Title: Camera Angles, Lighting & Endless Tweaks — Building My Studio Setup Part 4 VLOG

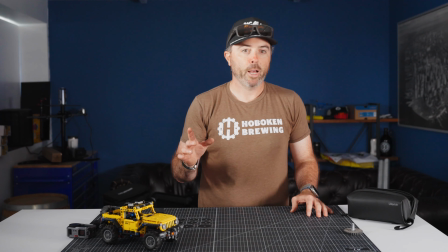[12:27]
Now here's another question. I have a lantern for this.
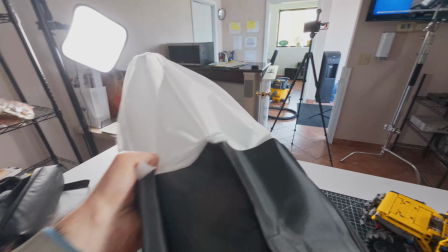[12:33]
Let me get it. So I have the lantern here, which is for this.
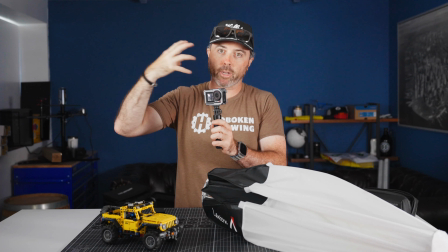[12:40]
So I have this softbox which directs the light directly on my face because I don't really want the excess fill, in theory.
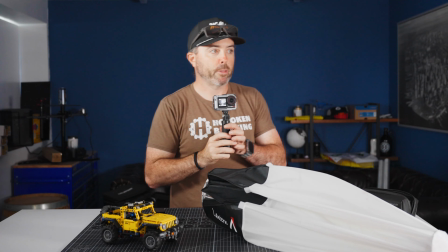[12:47]
I want this to be the light that lights the subject, which is me, and I want the fill light to fill not as much on the opposite cheek here,
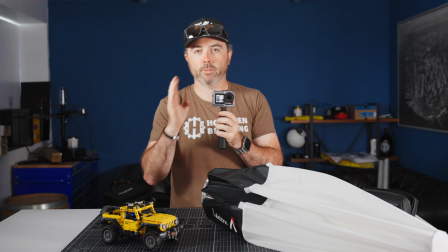[12:56]
so you get a little bit of a contrast or change in tone.
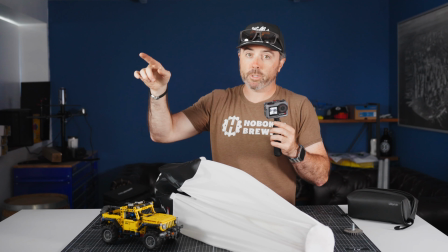[13:03]
This lantern goes on there and it's great, but it blows up the whole space.
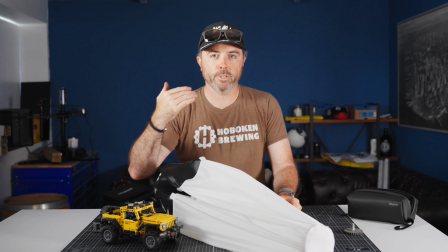[13:10]
So you lose the separation between me and the background if everything is equally lit.
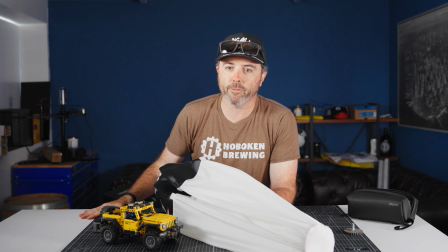[13:18]
And I think that was the issue I found originally,
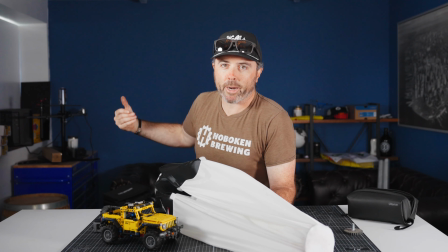[13:21]
which was that I kind of get lost in the background because the tone and the lighting and the brightness, the loom, all that is all,
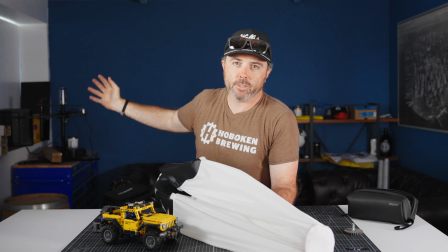[13:28]
whatever you want to call it. It's all kind of the same. So this is the concept, but a bit too drastic.
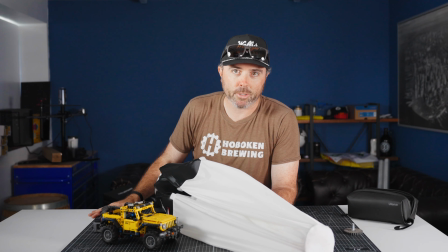[13:34]
It's too dark back there. So I think this is where practicals come in. Now, these two lights, let me look.
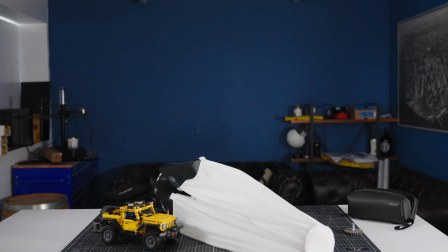[13:43]
Yeah, so I'm at 63% on that light, and I'm at 50% on this light. So these can get a lot brighter. Why don't we try? There's no point.
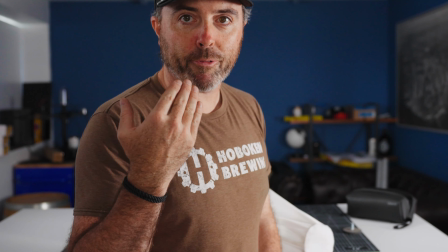[13:53]
If I do that, then I'm just going to create overexposure on my face for the intent of getting a little bit of splash on the back.
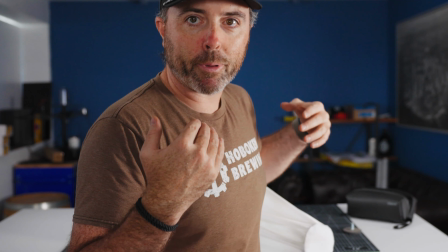[14:02]
I don't want to do that. I'd rather light me properly. Like I feel like I'm lit pretty properly right now.
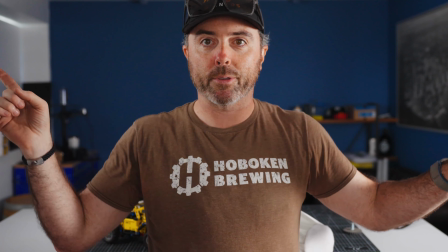[14:08]
Maybe a hair dark. This one's actually brighter than this one. Interesting. Oh yeah, because I'm not in it. There we go.
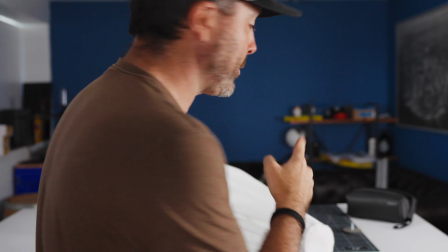[14:13]
All right. Let me try to get some practical back here. Does that help?
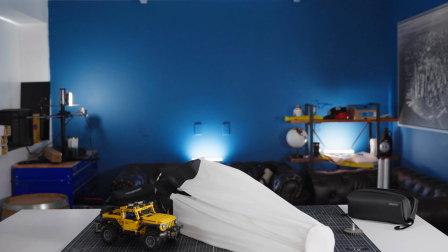[14:22]
I'm gonna raise me a little bit here. All right. What about something like that? Let's get this out of the way.
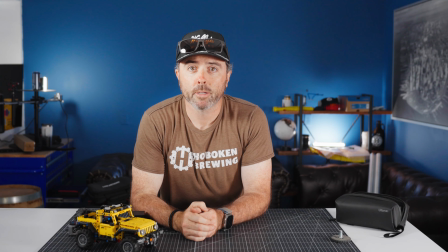[14:27]
What about that? That's not bad. It's a good starting point, right? I'm trying to check off the most boxes here.
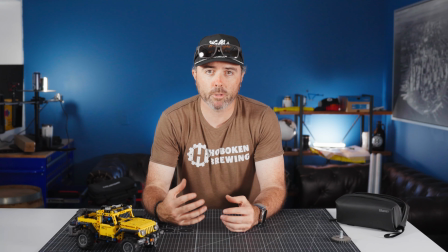[14:36]
So I think standing is the way to go because I feel a little more interactive versus sitting and almost like I'm working at a desk. This is more of like a utility table. So I like standing.
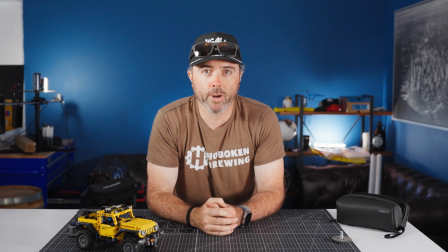[14:50]
So you guys are at eye height. You're a hair below eye height right now. You're at my eye height. This would be a little bit more. which puts me towards the top of the frame.
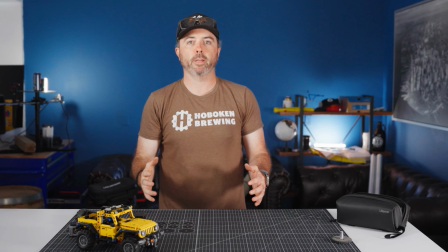[14:57]
So I kind of like this, although I do want to be able to stand. That's fine. This is fine. I can tweak that.
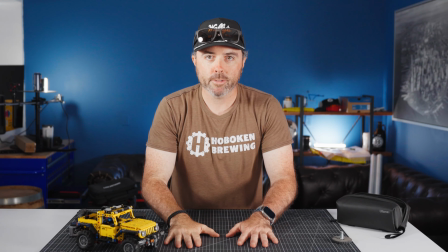[15:03]
You get this, what do they call this?
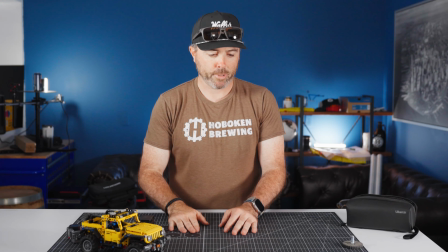[15:06]
Like cutting table, cutting board, cutting mat, which has the lines on it, which I believe you can see.
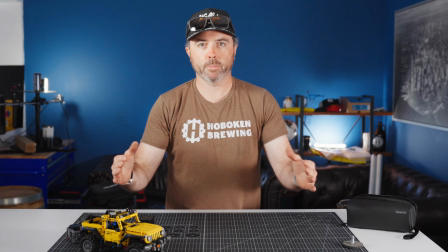[15:13]
And they're slightly inward, which gives a little bit of a leading line effect towards the center frame, which is great.
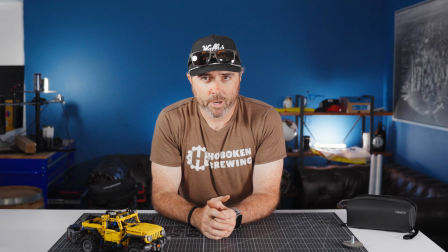[15:21]
I don't know if you can see, because I got all the menus on the sides here, but I don't know if you can see the corner there and the corner there.
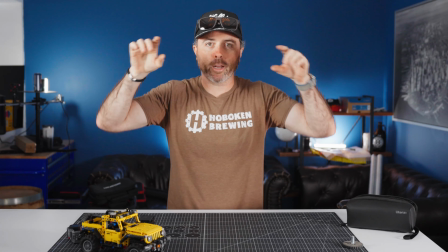[15:27]
But if you can, then you might kind of get the boxy, you know, like, you know,
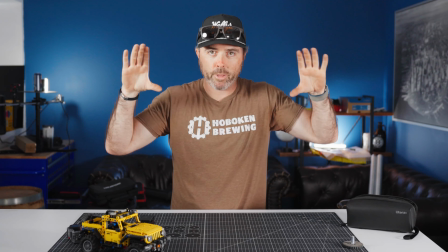[15:34]
looking down into a room and you get that kind of leading line. You might get that a little bit.
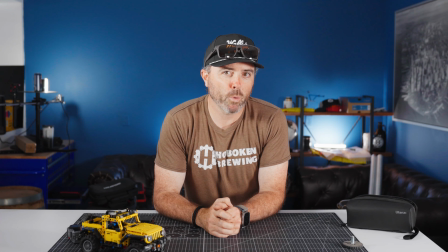[15:40]
You get a little bit of the couches. They aren't really well lit. I don't know what to do here.
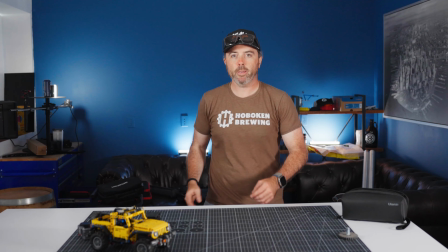[15:45]
Let's see. So I put one light behind me. See, I'm hiding it.
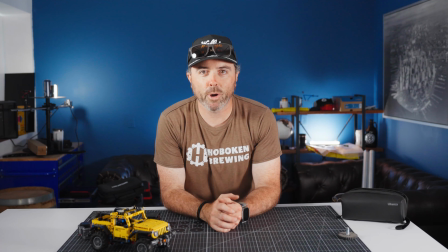[15:50]
It's right there. I thought it would give me a little bit more like of a balloon. I've seen people do that, but I don't think you really see it, or at least it gets lost between these two lights. All right, let me see. That's not bad.
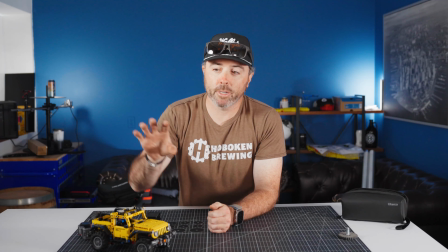[16:09]
Yeah. Camera's pretty far, so I'm going to need to have a screen here, but this isn't bad.
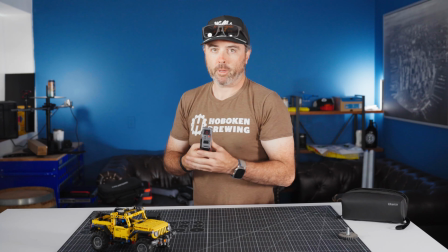[16:18]
The light, love this. Okay.
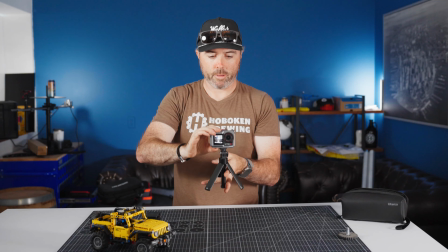[16:26]
Can I like,
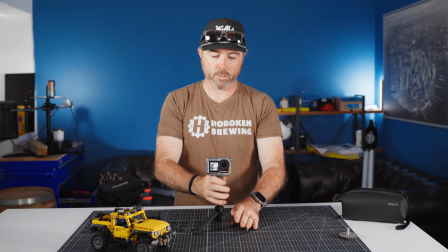[16:31]
just sync these audios?